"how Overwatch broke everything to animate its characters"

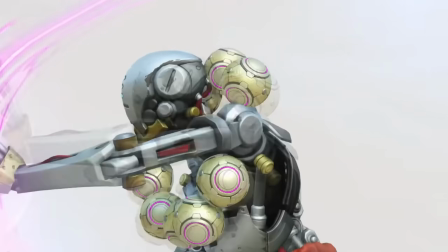(0:00)
Hey guys, take a look at some of these clips.
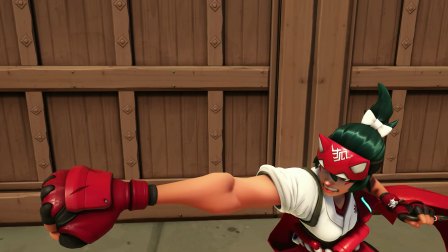(0:02)
If you've ever played Overwatch, you may have noticed that the characters move a little differently than other video game characters.
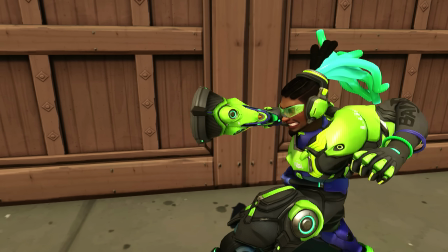(0:09)
They seem to bend, twist, and distort into these bizarre shapes and proportions when you watch them in slow motion.
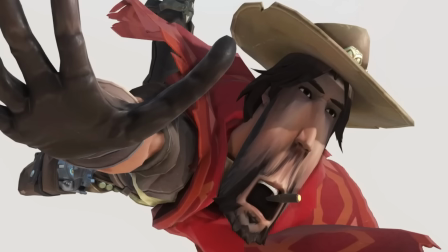(0:15)
Now, I was wondering, what is going on here? And more importantly, how is this working behind the scenes?
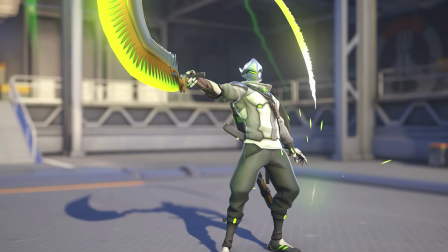(0:21)
So today, let's find out how the animators at Overwatch broke the rules and made a very special technique that changed the animation world forever.
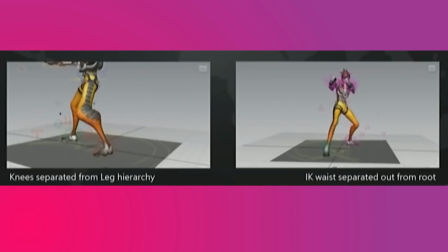(0:30)
Welcome to the next episode of Stylized Station. Now, before we get into the real juicy stuff, we have to learn about something called smear frames. Now, I've talked about this before, but for those who are new to the channel, in 2D animation, smear frames are exaggerated drawings that stretch,
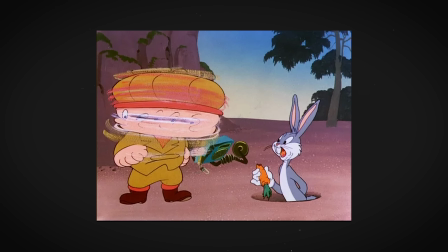(0:49)
distort, or smear the character's form across the frame in the direction of movement.
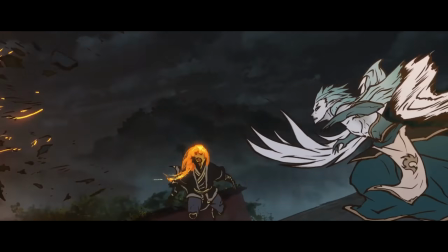(0:55)
This is particularly effective for fast movements like a character throwing a punch or an object swiftly moving across the screen.
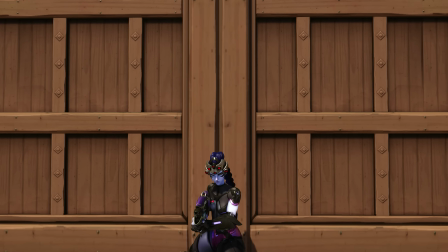(1:02)
You can probably guess that Overwatch animators use smear frames to get their desired look, but the answer isn't nearly that simple.
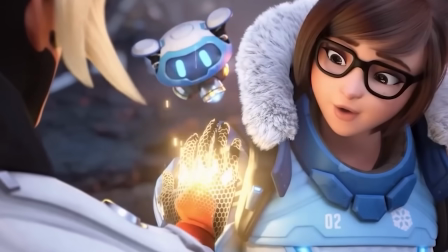(1:10)
In traditional 3D animation, an animator can control a character by manipulating something called a skeleton. This skeleton is a custom rig made up of interconnected parts called bones.
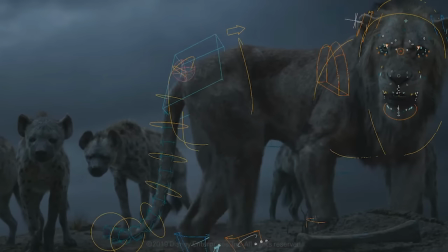(1:23)
The animator can use these bones to pose the skeleton at important moments in the action.
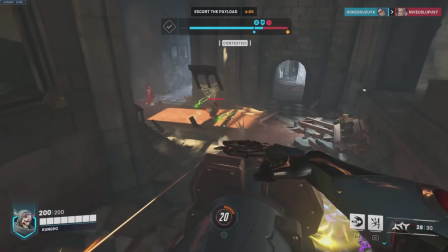(1:28)
These are called keyframes. Once the animator sets these key poses at the keyframes, the animation software takes over.
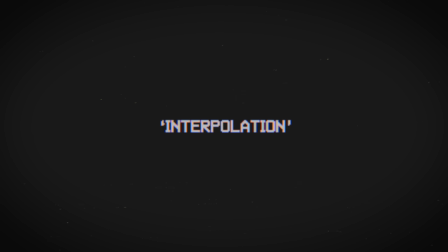(1:35)
It uses a process called interpolation to fill in the movements between these keyframes. But there's already an issue.
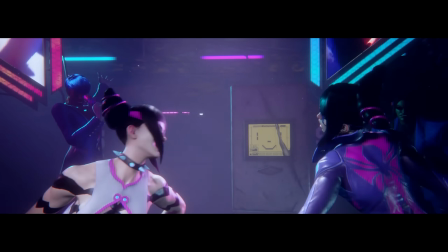(1:41)
This process of interpolation means that there will always be a smooth transition between two poses, making smearing completely impossible.
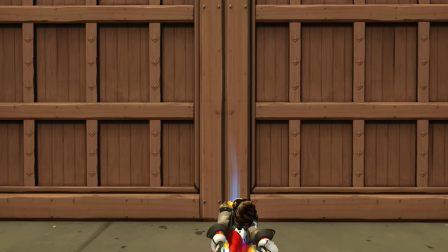(1:50)
So, how did the Overwatch developers get around this?
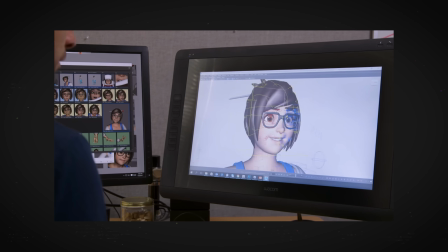(1:53)
In addition to having basic skeletons, like I explained earlier, the animators at Overwatch added special bones,
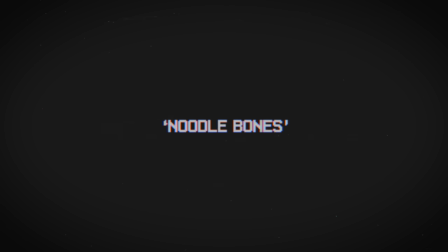(2:00)
affectionately dubbed Noodle Bones, to the characters' skeletons on top.
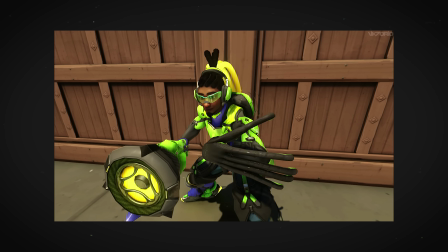(2:04)
These special bones provide animators with the freedom to modify the scale, movement, and rotation of these bones without disrupting the underlying base skeleton.
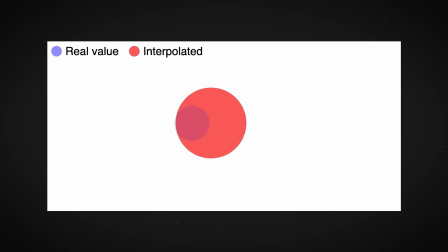(2:13)
What this means is that the animators aren't solely reliant on interpolation to fill in the gaps between keyframes.
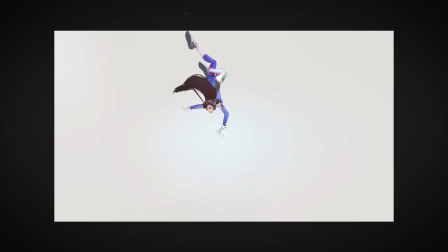(2:18)
With the use of these noodle bones, animators can enlarge, stretch, bend,
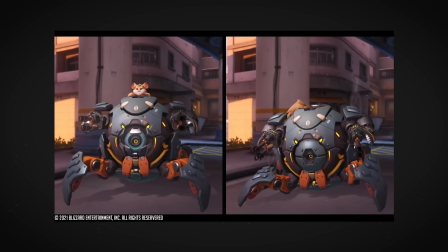(2:22)
and twist any bone at any point in the animation, giving them full freedom and control over the look of each individual frame.
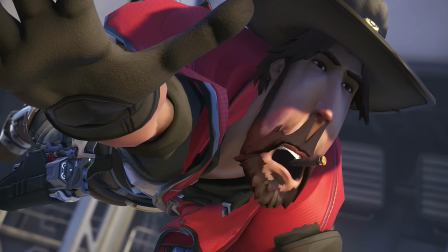(2:29)
This flexibility allows them to perform feats like expanding Cassidy's face in a ridiculous way to mimic smear frames,
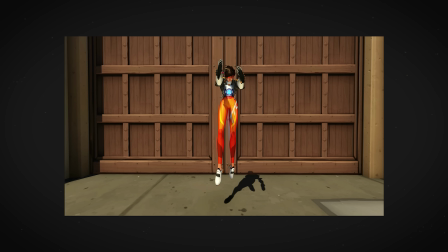(2:36)
or elongating Tracer's torso to extraordinary lengths, all without disturbing the rest of the skeleton.
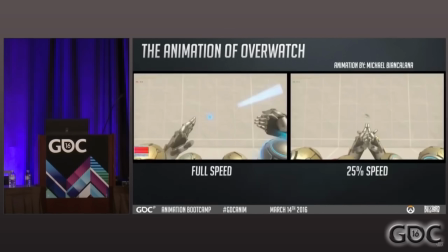(2:42)
These rigs also make it possible to bulge and squeeze any part of the character.
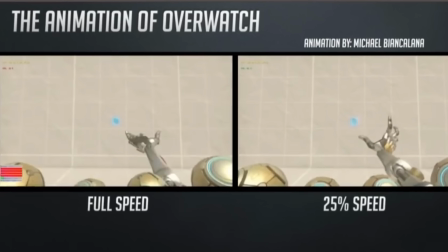(2:46)
When we examine Zenyatta's attack animation in slow motion, you'll probably notice that his arms are always bulging,
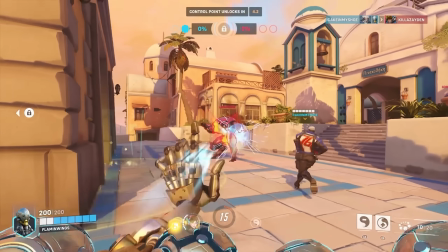(2:53)
providing a more dynamic and dramatic visual effect as he does his basic attack pattern.
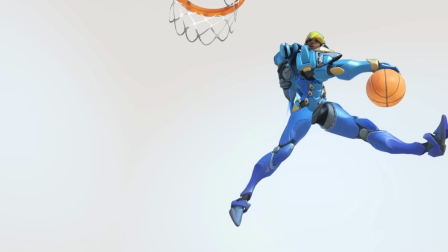(2:58)
But the bendy animations aren't the only thing I'm curious about. Overwatch also has some of the most satisfying environment destruction ever.
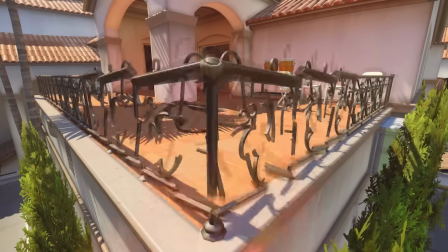(3:06)
Destruction in video games is one of the most interesting topics in game design, a careful balance of physics and game performance.
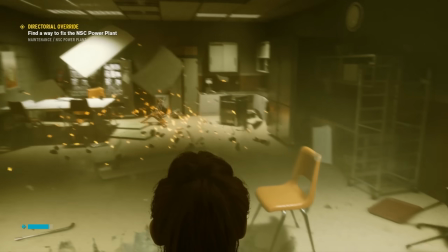(3:13)
So, if you want to learn how this works, and how this works, and how this works,
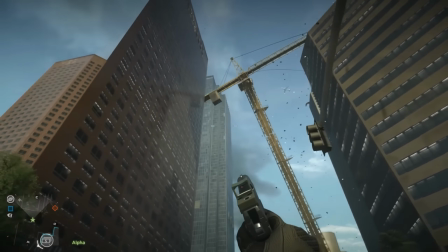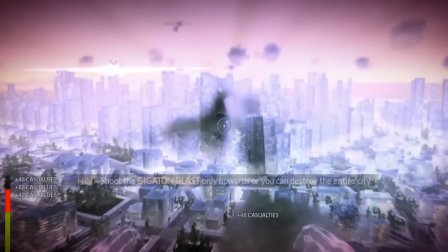(3:26)
you don't have to wait until next week,
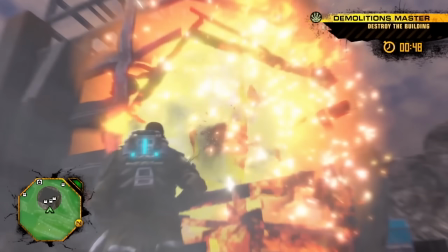(3:29)
because I've already made the next episode on destruction in video games, and it's live right now on Patreon.